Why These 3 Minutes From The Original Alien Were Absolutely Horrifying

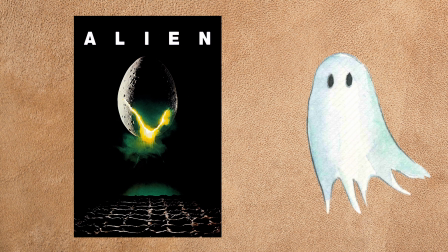1979's Alien is full of iconic moments. This shot of Sigourney Weaver is number one,
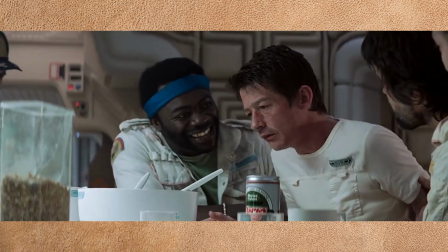but a very close second is no doubt the infamous sequence where the second stage of the Xenomorph life cycle is seen for the first time.
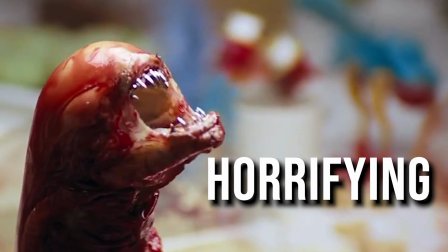Yes, the infamous chestbuster scene. It's shocking and hard to watch even now, and we're gonna dig into all the details.
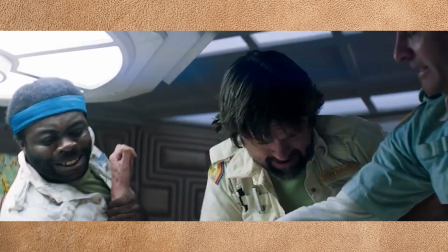This is why these 3 minutes from the original Alien are so horrifying.
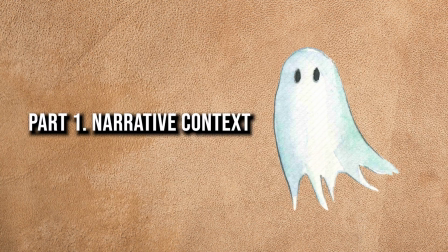Part 1. Narrative context.
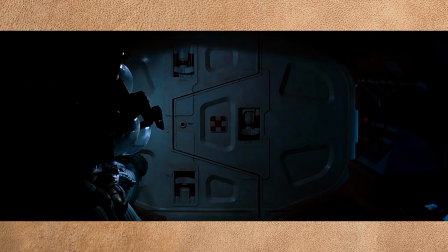The chestburster scene occurs about halfway through the film, after the crew of the spaceship investigates a distress signal on a desolate planet.
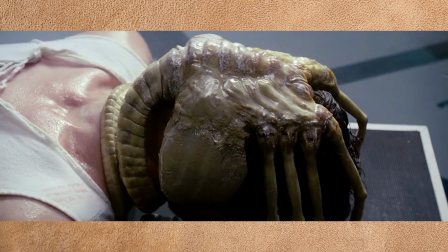During the investigation, a facehugger alien attaches itself to crew member Kane, played by John Hurt.
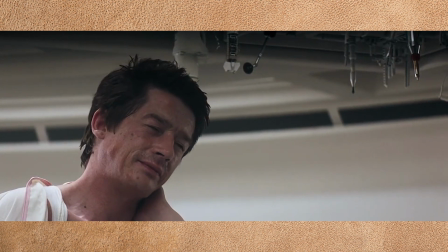Despite efforts to remove it, the creature eventually detaches on its own, seemingly leaving Kane unharmed.
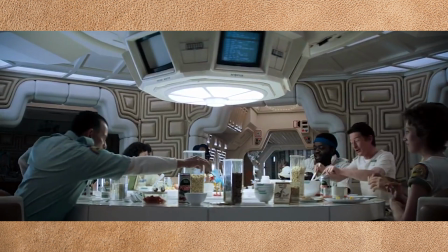The crew believes the worst is over and they gather for a meal, relieved that Kane appears to be recovering.
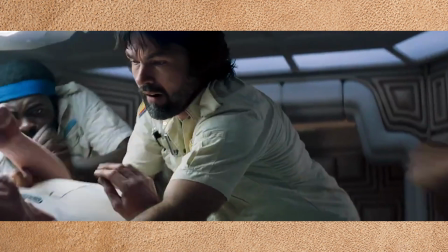Yeah, they had us the first half, I'm not gonna lie. However, the tranquility is shattered when Kane suddenly experiences severe pain and convulsions.
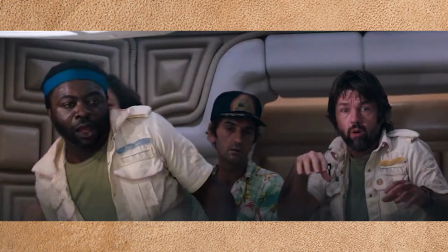The crew gathers around him, panicked and unsure of what to do. The horror accumulates in the alien creature violently bursting through Kane's chest, killing him instantly.
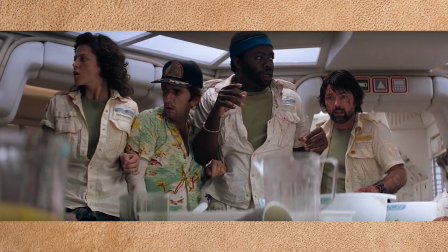The newborn creature quickly escapes, leaving the crew in shock and setting the stage for the relentless terror that follows.
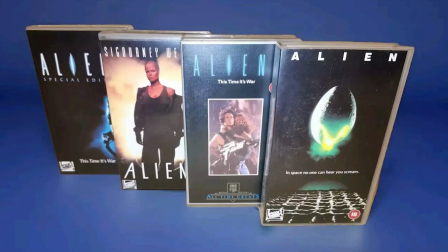Part 2. Thematic significance. The chestburster scene is rich with themes that resonate throughout Alien and its sequels.
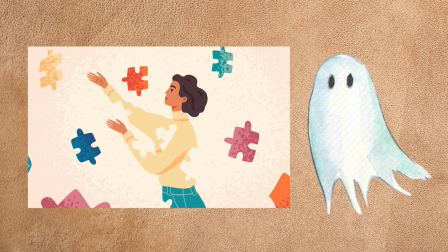Firstly, the scene plays on primal fears of bodily invasion and loss of control.
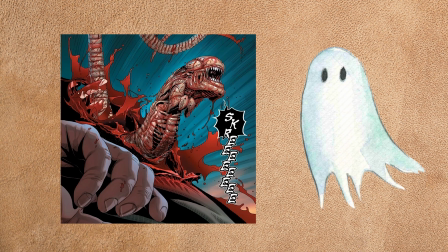The idea of something growing inside a human body, feeding on it, and then violently emerging is deeply unsettling.
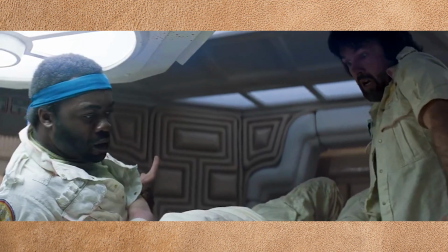Secondly, the scene underscores the alien's unpredictability and the crew's helplessness in the face of this unknown threat.
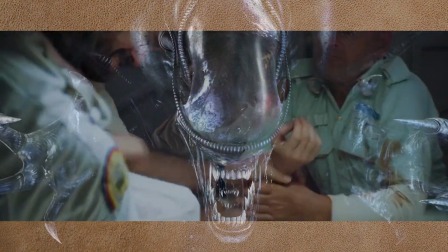The crew's inability to foresee or prevent Kane's death reinforces the alien's status as a perfect predator,
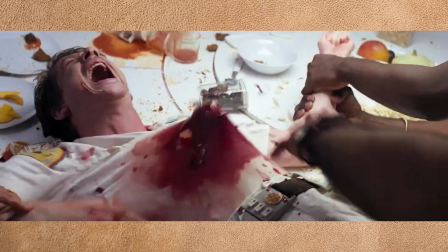completely outside the realm of human understanding or control.
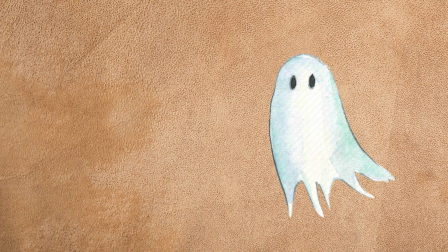Thirdly, the scene is a grotesque inversion of birth, where the emergence of new life is violent and deadly.
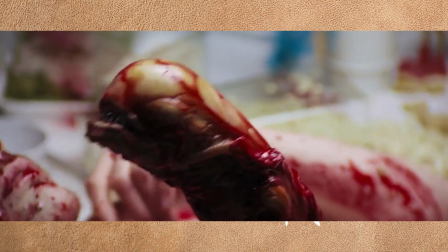This perverse birthing process, where the alien uses a human host to incubate and then kills the host upon birth,
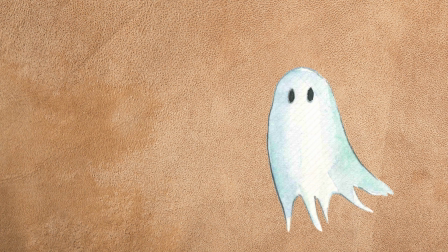adds a disturbing layer to the film's exploration of life and death. And I'd done 2,000 commercials at that point.
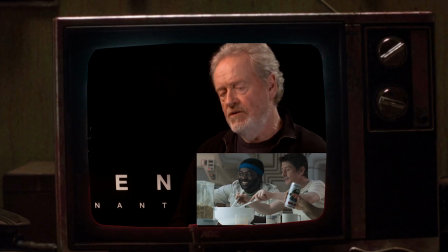I mean, I was more practiced than most feature directors. So I knew exactly what to do. So it was going to be physical.
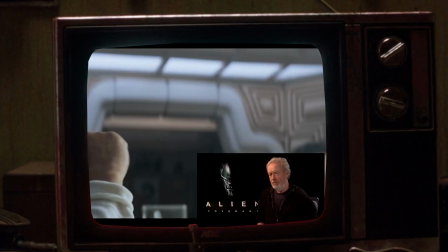And the room was going to be white. And I'm going to blow blood everywhere. So I had to be all in one.
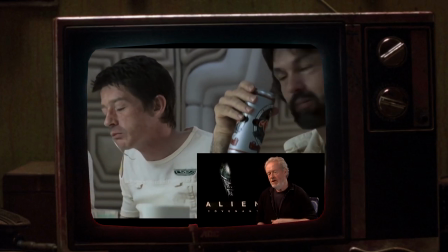I was using 5 cameras in here right from the beginning, right through to him. Once he's on the table, that's when it really begins.
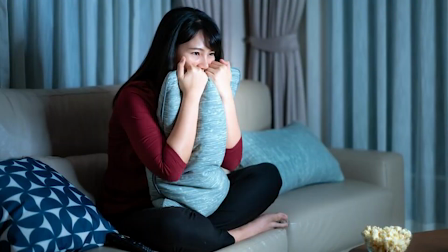Part 3. The cinematic execution. This scene is meticulously crafted to maximize tension and shock.
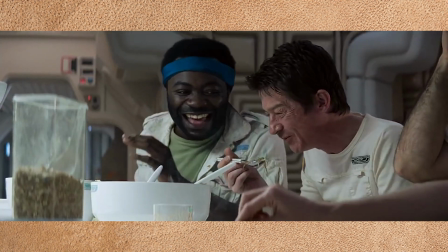That boy Ridley Scott really knew what he was doing. The scene starts slowly, with the crew casually eating and chatting.
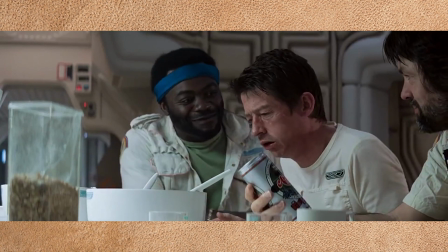The sudden shift from this normalcy to Kane's violent convulsions catches both the characters and the audience off guard.
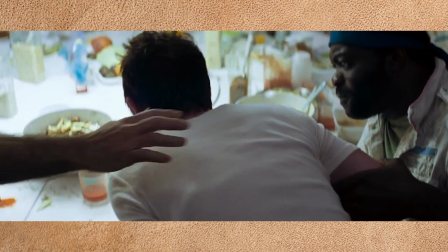The gradual buildup of tension as Kane's discomfort turns into agony keeps the audience on edge.
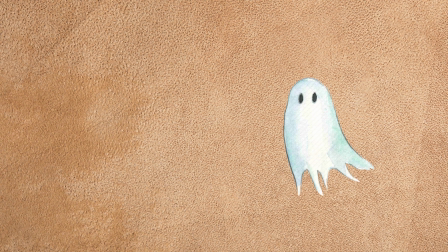The special effects used to bring the chestburster to life were groundbreaking at the time.
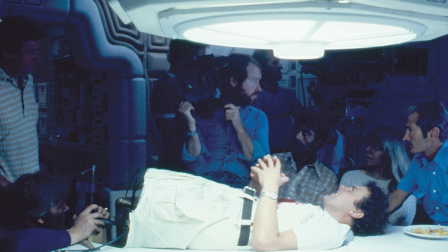A prosthetic chest was used for the moment when the creature burst through, allowing the alien to emerge realistically and horrifically.
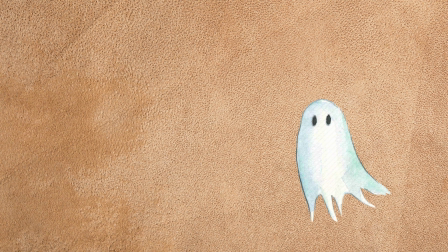The visceral, bloody nature of the scene was shocking the audiences then and remains impactful today.
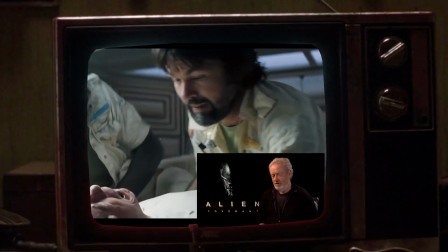Now he begins. Okay, now you're on the table. No tricks yet. This is just acting.
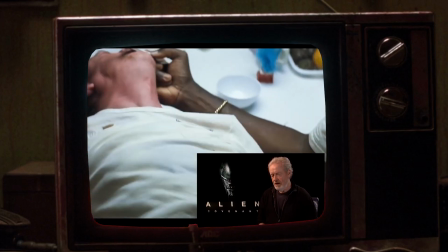So there's an airline. You can see if you look at his t-shirt, there's something under there which will suddenly go, bang.
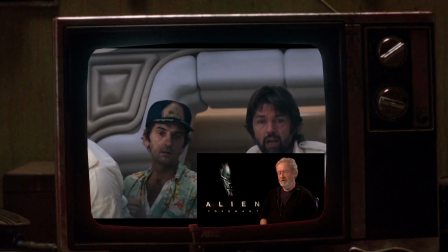Then they hadn't seen him, so that's why they're kind of speechless. The thing where it comes out of his, isn't he a beauty?
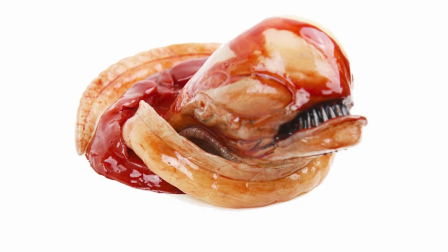That was it. When you see that small, worm-like H.R.
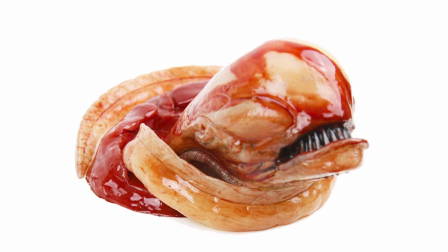Giger designed chestburster with a serpentine body and a mouthful of sharp teeth, it just does something to you.
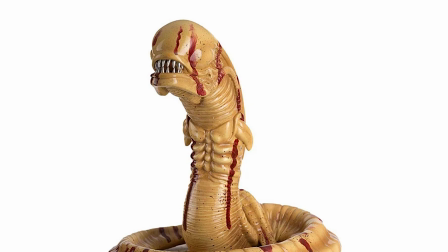It has a visceral, almost primal quality, emphasizing the horror to an insane degree.
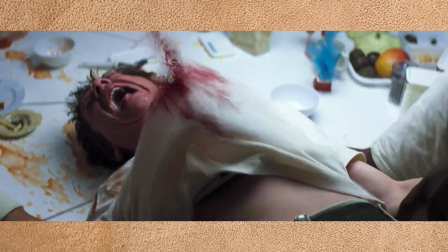The cast's genuine reactions add to the scene's intensity.
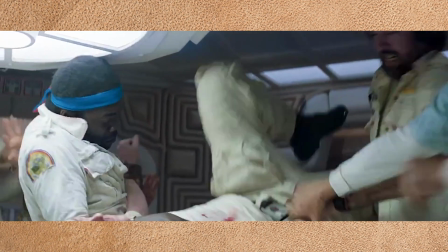Actors were repeatedly not fully informed about what was going to happen, particularly the extent of the blood and gore.
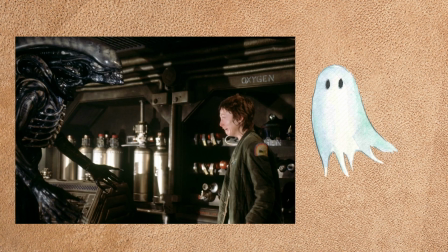This led to authentic expressions of shock and horror, particularly from Veronica Cartwright, whose screams of terror was really like that.